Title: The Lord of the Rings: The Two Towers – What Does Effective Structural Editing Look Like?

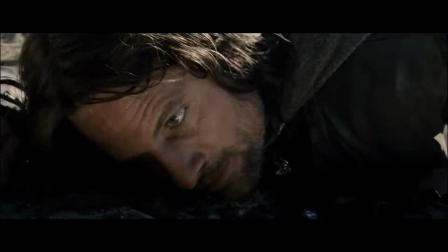Lord of the Rings is one of the most celebrated film trilogies of all time.
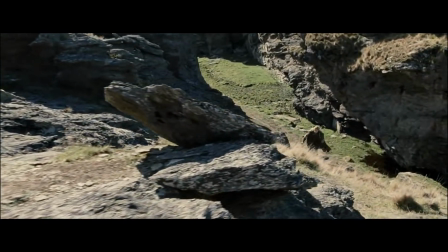They've been heralded as visual effects landmarks, praised for their performances, and still hold a huge place in pop culture over 20 years after they were first released.
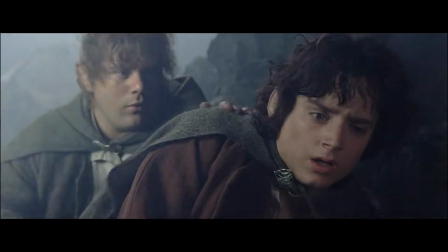Something I feel, however, that isn't really talked about much is the structural editing of the three films.
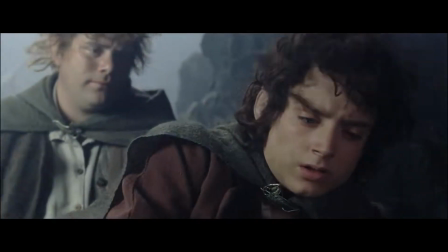Structural editing essentially is the organisation of the narrative, where scenes are placed, what parts are used to develop the characters, and the overall flow of the story.
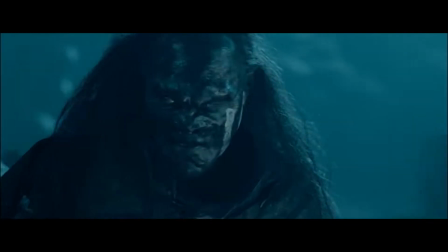Though today I'll specifically be talking about the second instalment, The Two Towers.
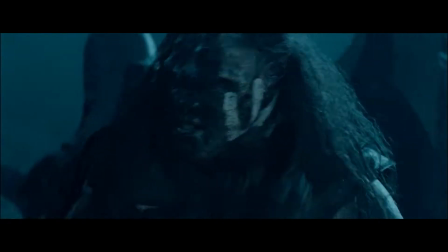All three films do this well, and it's a big reason why the complex ideas and lore of the material was digested so easily by audiences.
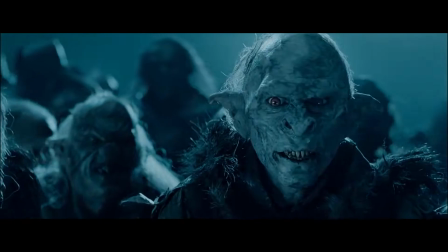Just to quickly explain why I'm only looking at the second film. Firstly, Fellowship of the Ring has one big story as the focus, with every scene related to it in some way,
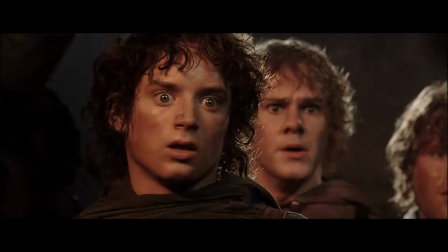whether it's elaborating on some ideas or exploring the characters and their dynamics.
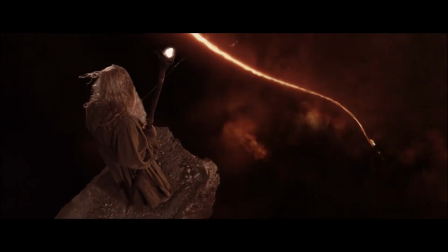Return of the King has a similar structure to The Two Towers, with there being three main stories that are cut between as they each advance towards the ending.
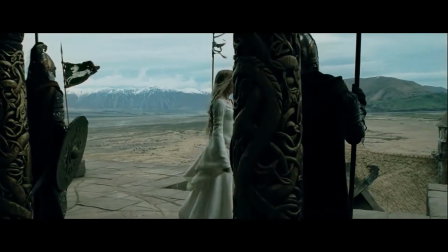Since Two Towers is a bit easier to delineate and it did this first, that's why I'm using this film as my example.
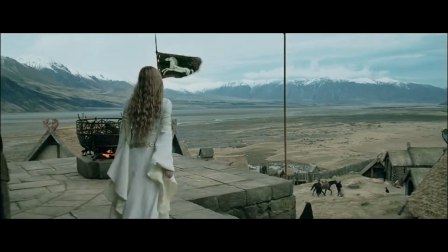I also won't be talking about what changes were made in adapting the source material.
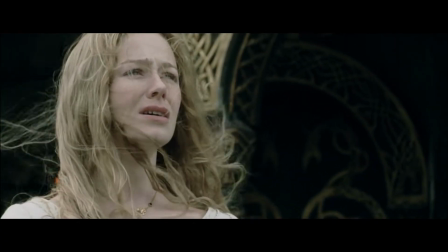There's other videos about that and I feel like we just get lost in the weeds by discussing it.
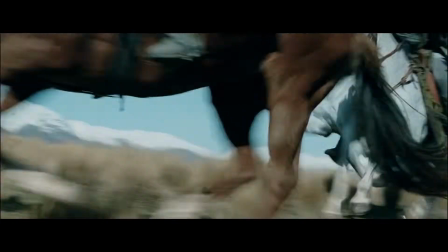Two Towers had an incredibly difficult job ahead of it. It had to advance the story from Fellowship,
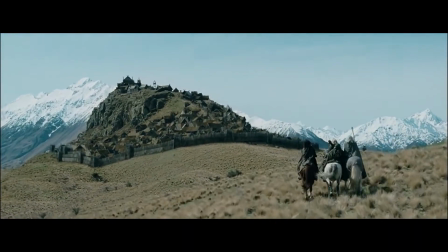explore and set up more characters that would get payoffs in the next instalment, while also feeling like it had its own beginning, middle and end.
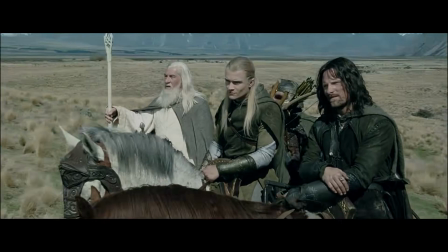To make this more palatable for an audience who might never have read the source material, the decision was made to essentially tell three stories that weave in and out.
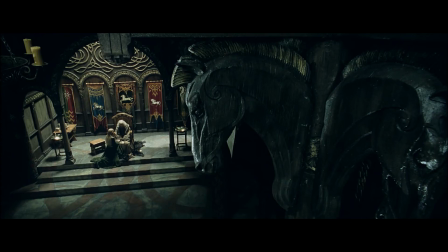This has several advantages and disadvantages. A problem with doing this is that because of the length of the film, especially if you're watching the extended version,
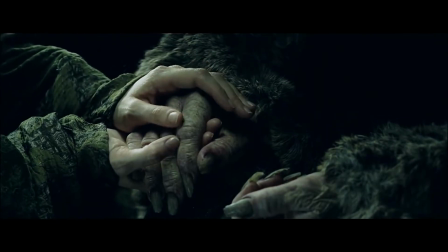is that sometimes you can go long periods without seeing a particular story, which might mean you forget details of it.
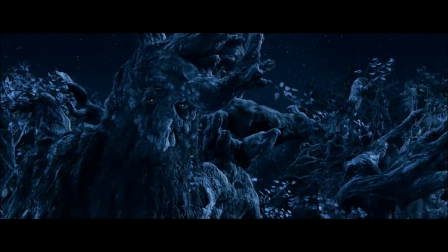For example, Merry and Pippin's part in the story is trying to convince the Ents to join the war and destroy Isengard.
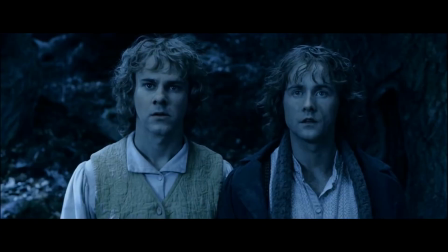There's bigger ideas and themes going on here, like the rejection of the idea that a conflict like this can be ignored,
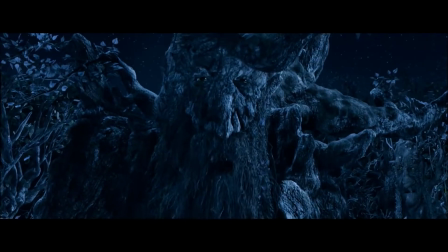by Merry explaining to Pippin that by not helping now, it could eventually spread to the Shire.
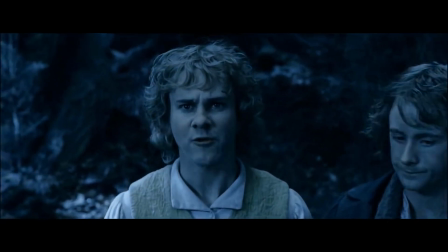However, even in the theatrical cut, the importance of this can be hard to understand when it's receiving less time and attention than the A and B plots.
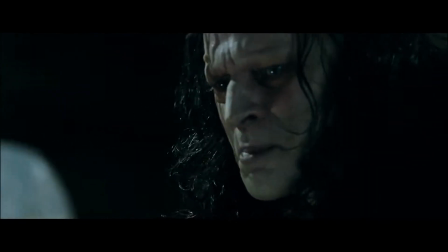A big advantage, it gives the story a huge sense of energy and a great pace.
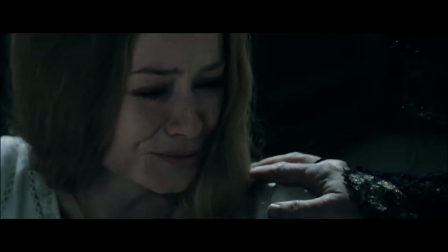You're constantly moving from location to location, new characters are being introduced, and it makes rewatches much easier because you're not waiting for a boring section to finish.
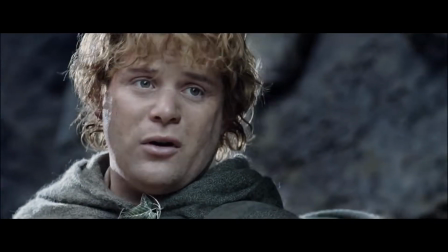As I said earlier, The Two Towers tells three concurrent stories. The A plot is Frodo and Sam's journey into Mordor.
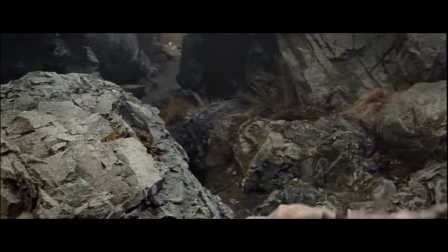Here they meet Gollum and recruit him as a guide, and a lot of time is spent exploring his character along with his relationship to Frodo.
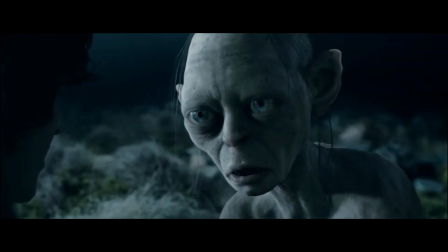Gollum essentially works to show what's at stake for Frodo if he succumbs to the ring's influence.
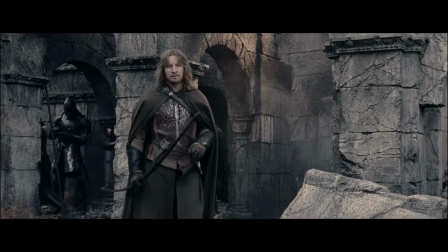Along their journey they meet Faramir, who takes them towards Gileath and plans to pass the ring to his father Denethor.
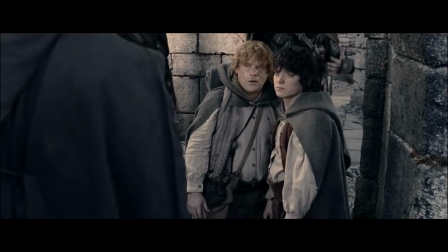After showing Faramir the dangers of the ring, he allows them to leave and continue on to Mordor.
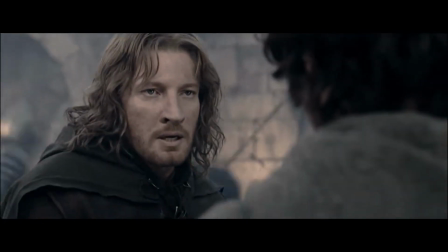This story sets up a lot that will be explored more in the sequel.
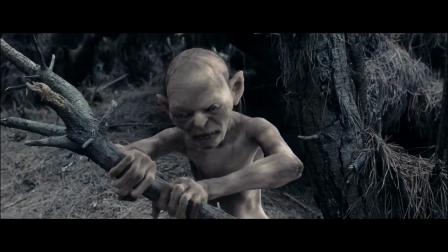Faramir and his relationship to his father, Gollum's feeling of betrayal which escalates into leading the hobbits into danger,
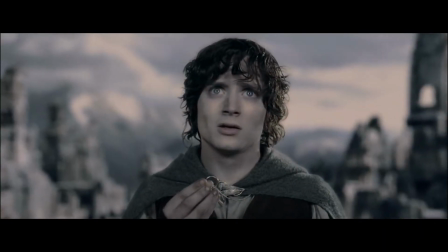and finally Frodo's weakening against the power of the ring, which is so important to showcase considering his actions in the sequel.
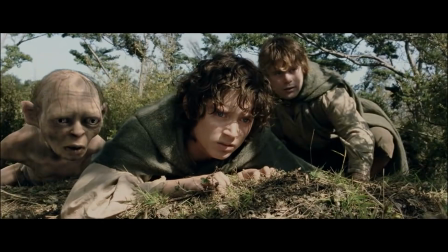This is probably the most effective of the three, since it works the best as a disconnected story,
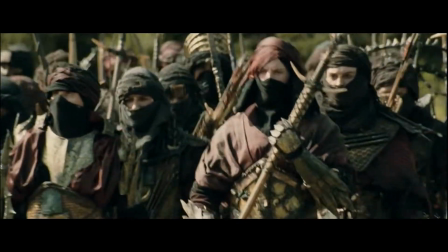and using the hobbits as the protagonist helps to convey information in a really natural way.
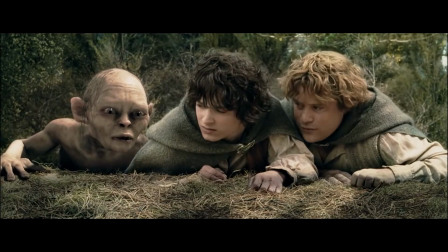They don't understand the wider world, as the Shire is a very isolated place, so we learn concepts the same way that they do.
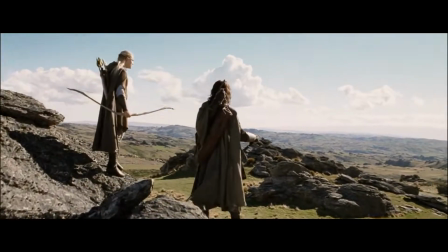The B plot is the story of Aragorn, Legolas and Gimli and their efforts to restore hope to the war-torn land of Rohan.
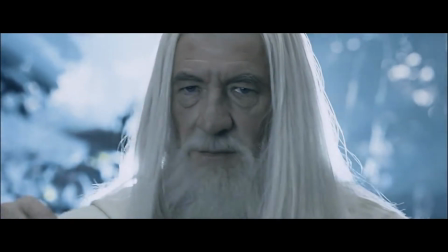Gandalf is revealed to be alive, but he gets more attention in the next film really. His role here is mostly just to keep the story moving forward.
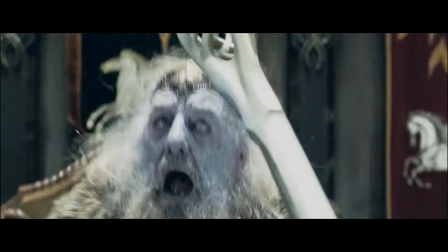Theoden, the king of Rohan, is brought out from under the mind control of Saruman,
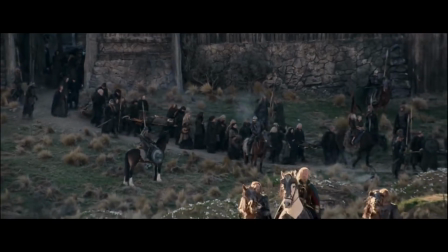and resolves to move his people into the fortress called Helm's Deep, where a huge battle is fought.
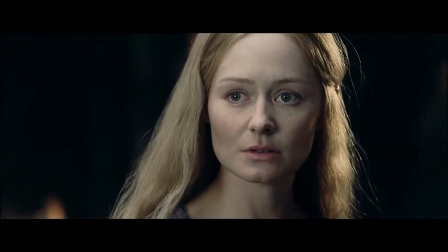Aragorn meets Éowyn, a shield maiden and Theoden's niece.